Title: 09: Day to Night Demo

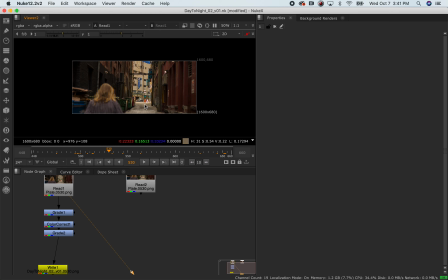(4:08)
You also want to avoid the presence of any hard shadows, which you probably would not see. Let's see. Okay, great.
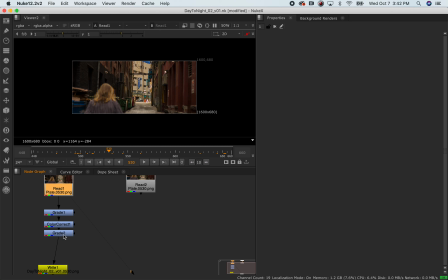(4:22)
So now, I'll just look at my before one time, look at my after one more time, just to get a general sense of what our target is going to be. Not to say that this is a perfect composite, but we can get close for the sake of demo.
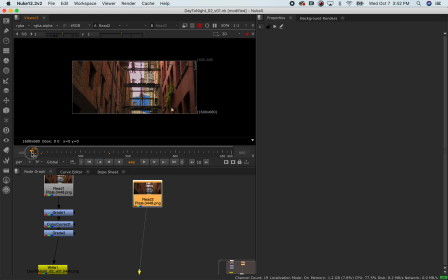(4:36)
Again, we want to just step through problem solving, simple problems. When I look at this, let's see. Yeah, when I look at this, the first thing, you're going from day to night. The first thing that we know about nighttime versus daytime is that it's much darker.
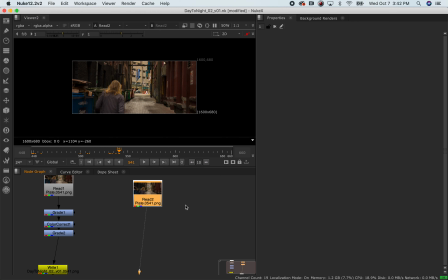(4:55)
This image is way too bright. So first thing I want to manipulate is brightness, maybe, and let's see, I will access that via gain in the grade node, so I'll just turn it down to a ballpark.
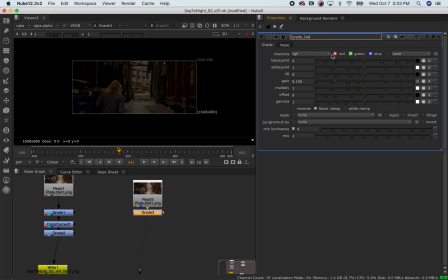(5:09)
And I'm gonna name this down brightness. So when I look back, I know what I did in my steps. And what else? At nighttime, everything is very blue. So I'll get another grade. I guess I could get a multiply.
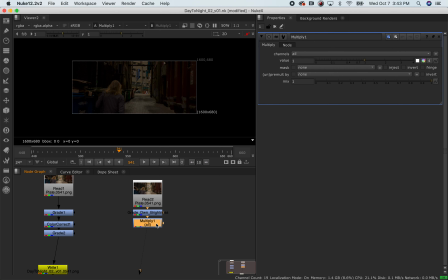And I'll put a B on there so I know I'm putting blue into this. And I'll just increase the blue dramatically, like 3 or 5.
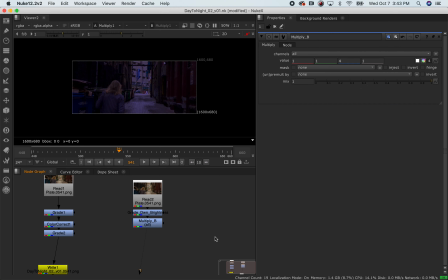(5:41)
3. You know what? It looks almost purpley now, doesn't it? Instead of blue. So if I backtrack, typically when you start to color correct for blue, the red factors in and things start to look purple.
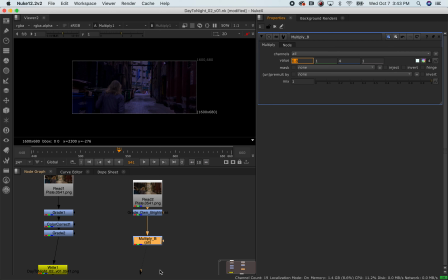(5:57)
So you could either, at this point, depending on what's happening in your comp, just go ahead and remove some of the red, and now it's a more even blue, and I'll just before, after, just to check what's going on. But another thing you could do is get even more granular in your steps. I'm going to put this back. I'm going to disable this.
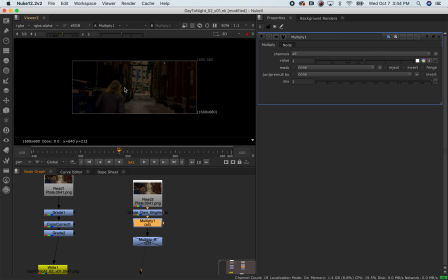(6:18)
And I can look at this and say, you know what, this is too warm, actually. And I can open this up and do like a 0.8. It still has a little bit of a green tinge though, doesn't it? Put it at 0.85 or maybe 8.4. I'll go with 8.5.
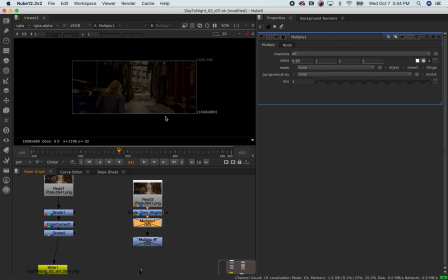(6:37)
Do a before, after to check my work, and you can see that it's knocking off. Here's the before. You see that just knocks off that red tinge that it had to it. That it had to it. Hold up. Go 0.86 maybe. Before, after.
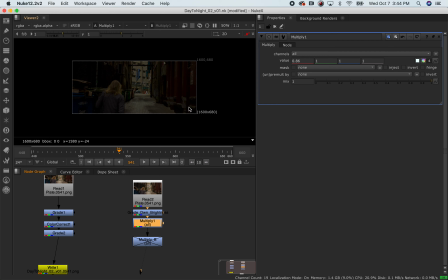(6:53)
You also don't want the shot to start looking unrealistic at any phase. If I go here, your eyes might not be sensitive to it, but now it's sort of getting a vintagey kind of greenish look.
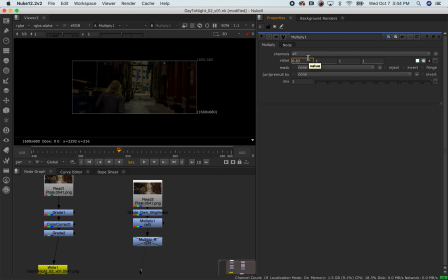(7:08)
So that's another clue. When you think your eyes might be playing tricks on you, just check and see if it feels like it's an artificial kind of treatment at any phase. So here's before, here's after, just naturally knocked off some of that red, and now I'll move to my blue.
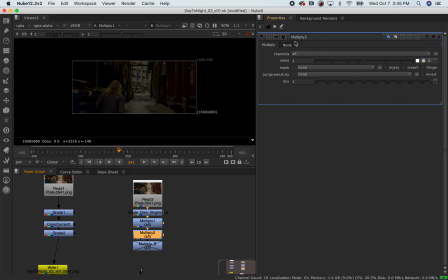I'm going to delete this one.
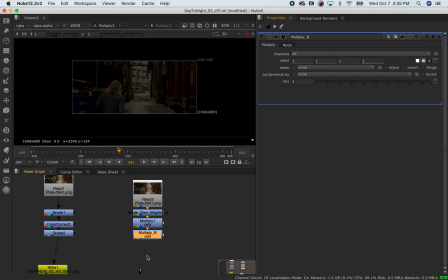(7:42)
And again, I could do all this within one node, but then it's really difficult to check steps. So I'll just go like bump it up to double, and now it's now in a more naturalistic way. It's becoming more blue.
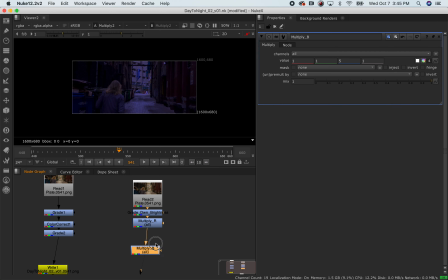(8:04)
And I'll leave it like that for now. Okay. And you know what? You know what else?